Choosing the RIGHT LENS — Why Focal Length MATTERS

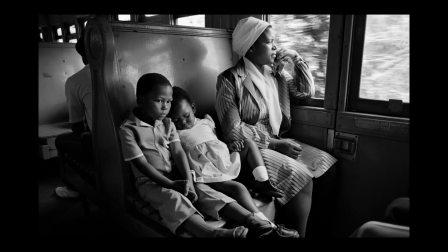And while our field of visual awareness is actually a lot larger,
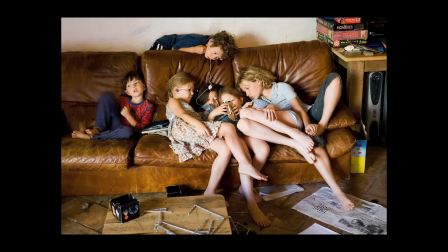what a standard lens does is capture a similar area to what we call human foveal vision,
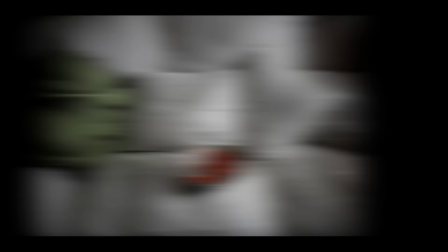which is the area of detail we can see clearly and sharply with our eyes, and therefore what we perceive as our field of view. For this reason, we can use a standard lens to reduce the psychological barrier that a more dramatic focal length creates.
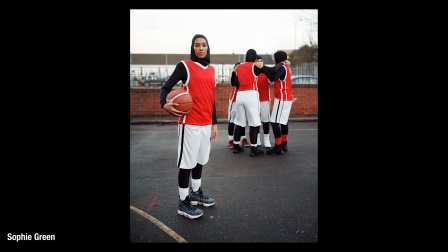Presenting the subject of our shot in a way that more closely represents how we see with our eyes creates
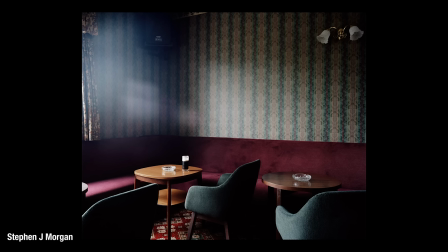a feeling of honesty and of reality. We can be more subtle in the way we frame and highlight a scene,
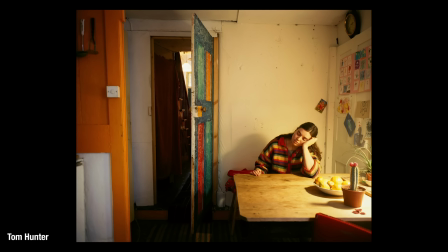leading the viewer to make a more intuitive connection with the subject matter, rather than a forced one.
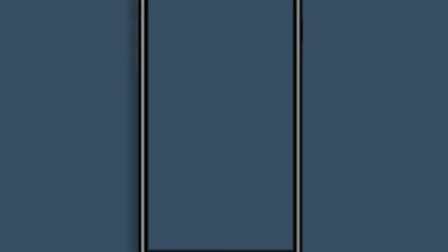It's also worth noting that mobile phone lenses commonly provide a field of view not dissimilar to a standard lens.
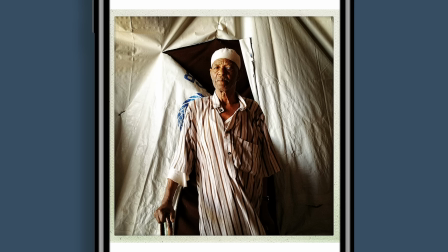For this reason, we're very used to seeing the world represented in this way,
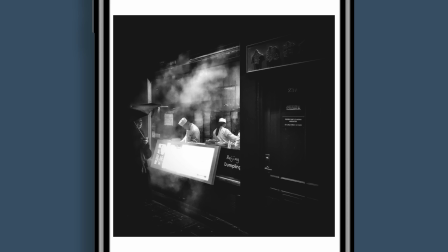and as most people use their phone cameras to take pictures of things, rather than to create an aesthetically pleasing composition,
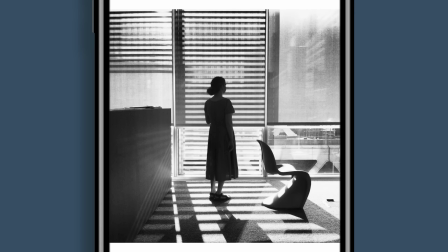when we use a standard lens to compose an image, any consideration given to composition will make our images stand out a little more,
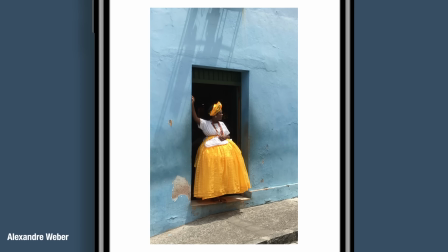while simultaneously reinforcing the idea that the subject of the image has some importance,
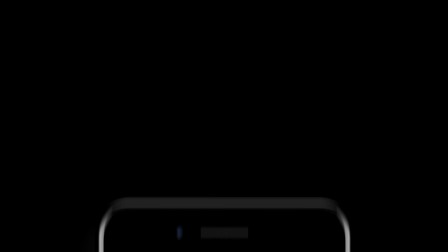some reason to be photographed. A telephoto lens isolates subjects in a very different way to a wide lens.
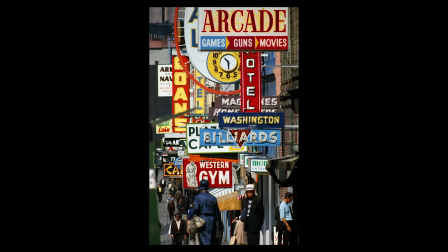Distance becomes compressed and we get a flattened out feeling to the perspective.
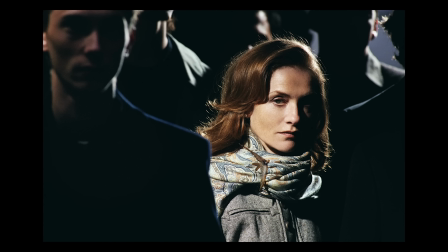But from a cultural context, we are used to seeing a telephoto lens field of view used to photograph things that we can't get close to,
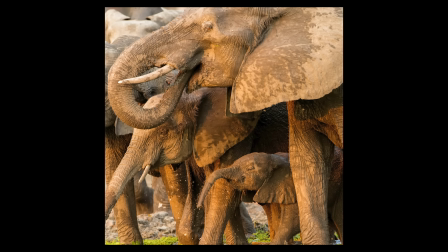such as wildlife, celebrities, athletes in mid-performance, fleeting moments containing rare things of value.
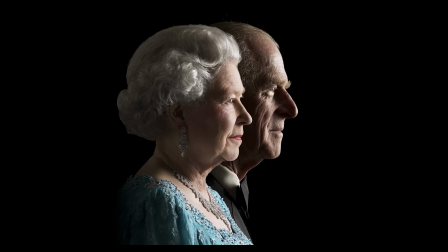Formal portraits are often frequently shot with longer focal lengths, as the compressed perspective is perceived as being more flattering on people's features.
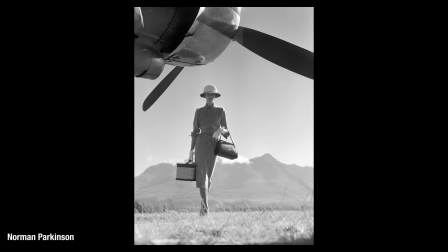When we use a long lens, we are not part of the shot. We are not there with the subject. We are voyeurs looking through the lens onto someone else's world.
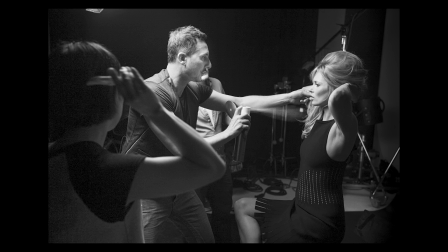Because this is how we most commonly understand the telephoto field of view, when we take that look and apply it to something else,
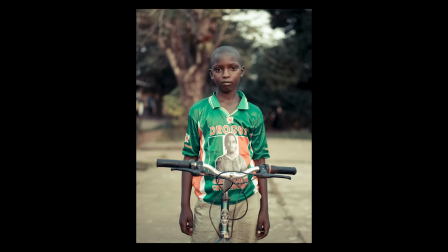a portrait of a stranger on the street for example, we add a sense of formality,
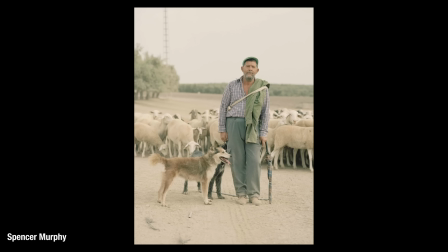of grandeur and gravitas, something that a wider lens wouldn't give us.
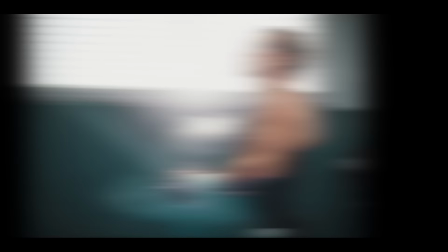The stranger is no longer one of us, just a passerby we can interact with as an equal.
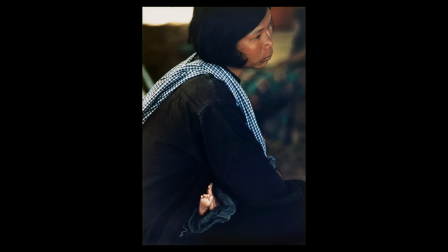Their status has been elevated. Using a long lens to isolate them makes the shot say, "This person is important."
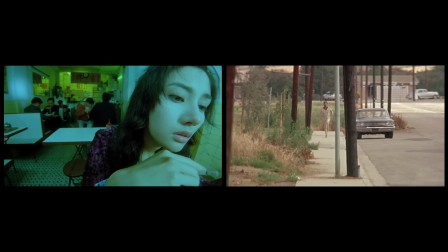Choosing the right focal length is much more than just creating a flattering portrait or being able to fit everything you want to into your frame.
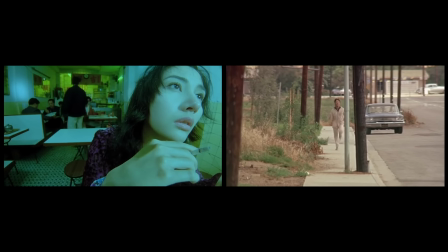Your choice of lens changes the dynamic of your image and the psychological meaning that your audience will derive from it.
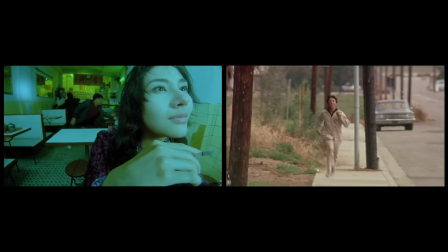When choosing a lens, think about how you want your audience to feel. Why are you shooting what you are?
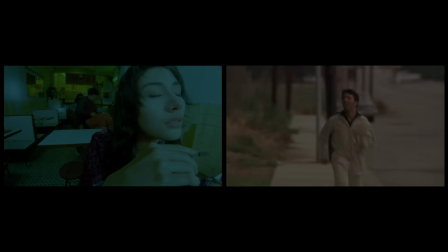What are you saying with it?
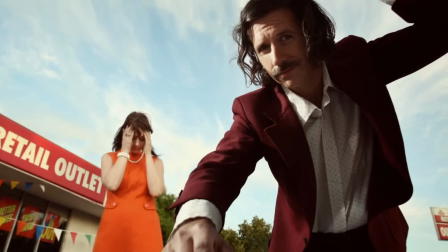Use focal length to subtly communicate your message to the viewer, because changing focal length can completely change the whole meaning of your shot.